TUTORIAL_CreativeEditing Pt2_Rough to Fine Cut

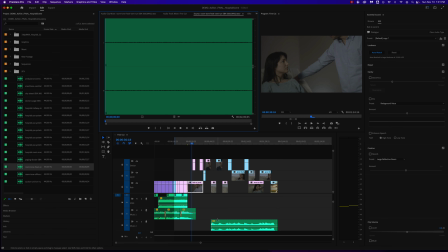(53:39)
So we always have room tone in the background. So I'm going to go ahead and put that on. Well, again, from the ground up, I'll start that right there. And I'm just going to put that all the way to the end of that scene there. And we'll put that on SFX 3.
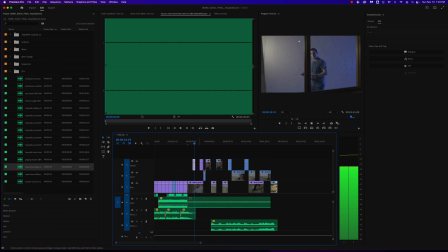(54:01)
All right.
shifts for the foreseeable future. Oh, I'm sorry about that, honey. Yeah. Oh, here comes the doctor.
All right. Again, I can just build these as I go if I want.
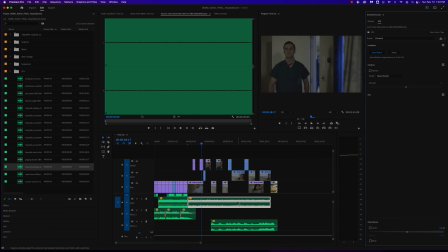(54:16) Doctor.
Yeah, that's a little loud, so I would probably bring that down a little bit. The results of your test came back, and We want it in the background, very, very subtle, so we don't notice it.
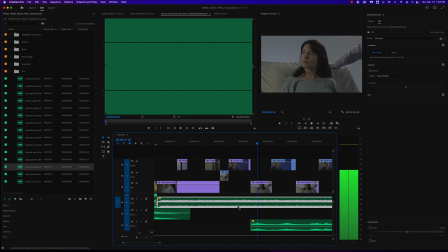(54:31) I have some bad news. What is it?
He's in the hallway there.
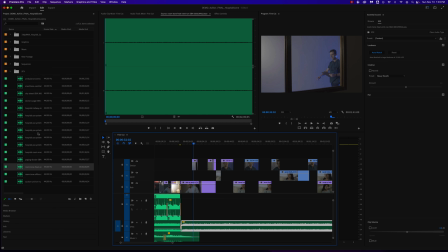(54:37)
I think I would like to hear maybe an announcement or something. Let's take a look at what we've got. Here's a doctor's being paged.
Dr. Valentino to the OR, please. Dr. Valentino to the OR, please.
I'm going to put that in the background there.
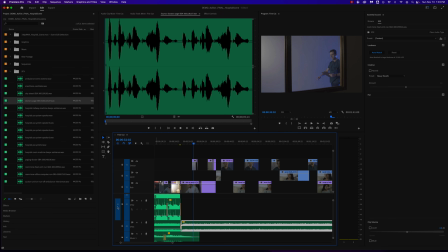(54:57)
We'll put that on SFX2.
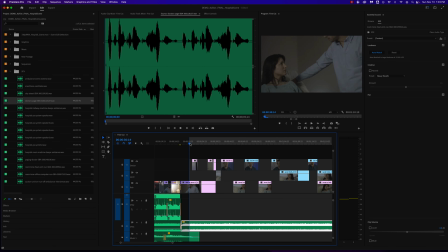(55:02)
And I'll just have it come in a little bit before we see him.
I'll probably be having to do double shifts for the...
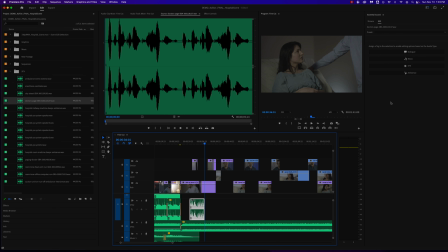(55:11)
And of course, this one's going to be probably too loud. We'll bring it way down. And also, I want to give it a little reverb to
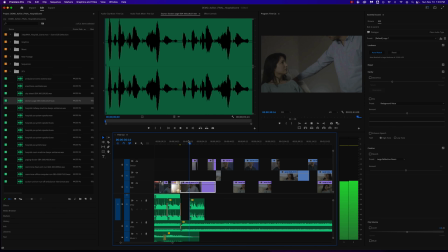(55:26)
give it some ambience.
I'll probably be having to do double shifts for the foreseeable.
Yeah, let's go ahead with this one. Let's go to where it says creative.
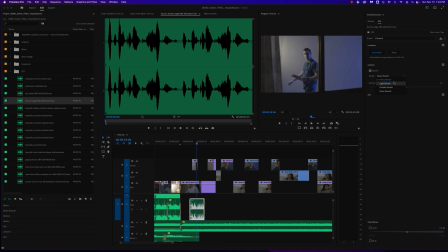(55:42)
And we'll put some heavy reverb on it, see what it sounds like.
Probably be having to do double shifts for the foreseeable future.
Oh, Yeah, if we wanted to just solo that, let's hear what it sounds like.
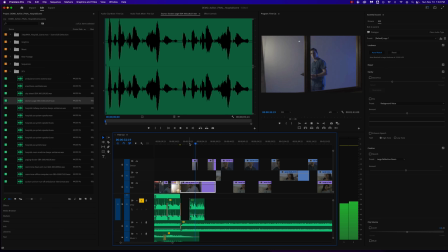(55:57) Dr. Valentino to the OR, please. Dr. Valentino to the OR, please.
And I think, there'll probably be a couple of different announcements as we go through here.
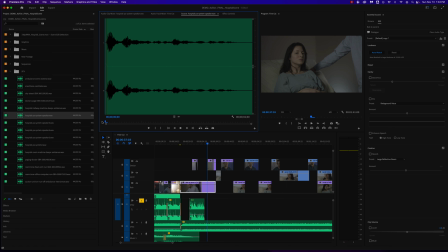(56:11) All nurses to the nurses.
Maybe I'll put that downstream a little bit.
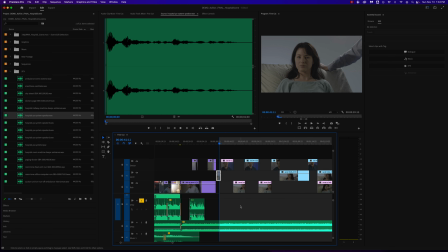(56:21)
And really, I'll bring this one down much lower. And we'll do the same thing here. We'll call it sound effects, auto match it. Let's add some reverb, that heavy reverb, and bring those levels way down.
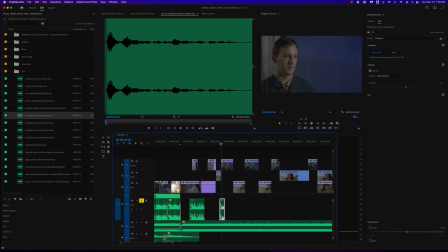(56:40)
So let's see what it sounds like. Maybe that's too much.
All nurses to the nurses station.
Now let's hear it in the context of the shop.
All nurses to the nurses station. The results of your test came back, and I have some bad news.
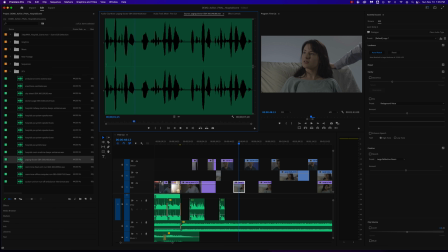(57:01) When is it? Paging Dr. Battaglia.
Maybe some more paging here.
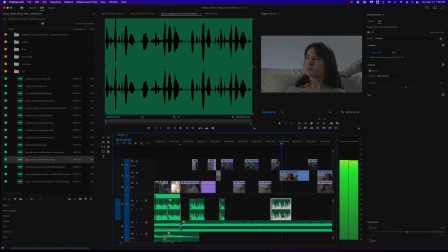(57:17) It's lung cancer, and I can make you some referrals to an oncologist to discuss some treatment options. No, that's not possible.
Okay, so now we can see it just adds a little flavor to the background here. So let's take a listen here.
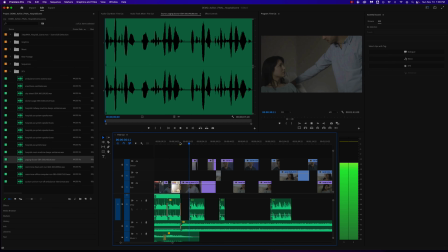(57:35) So, until the machine gets fixed, I'll probably be having to do double shifts for the foreseeable future. Oh, I'm sorry about that, honey. Yeah. Oh, here comes the doctor.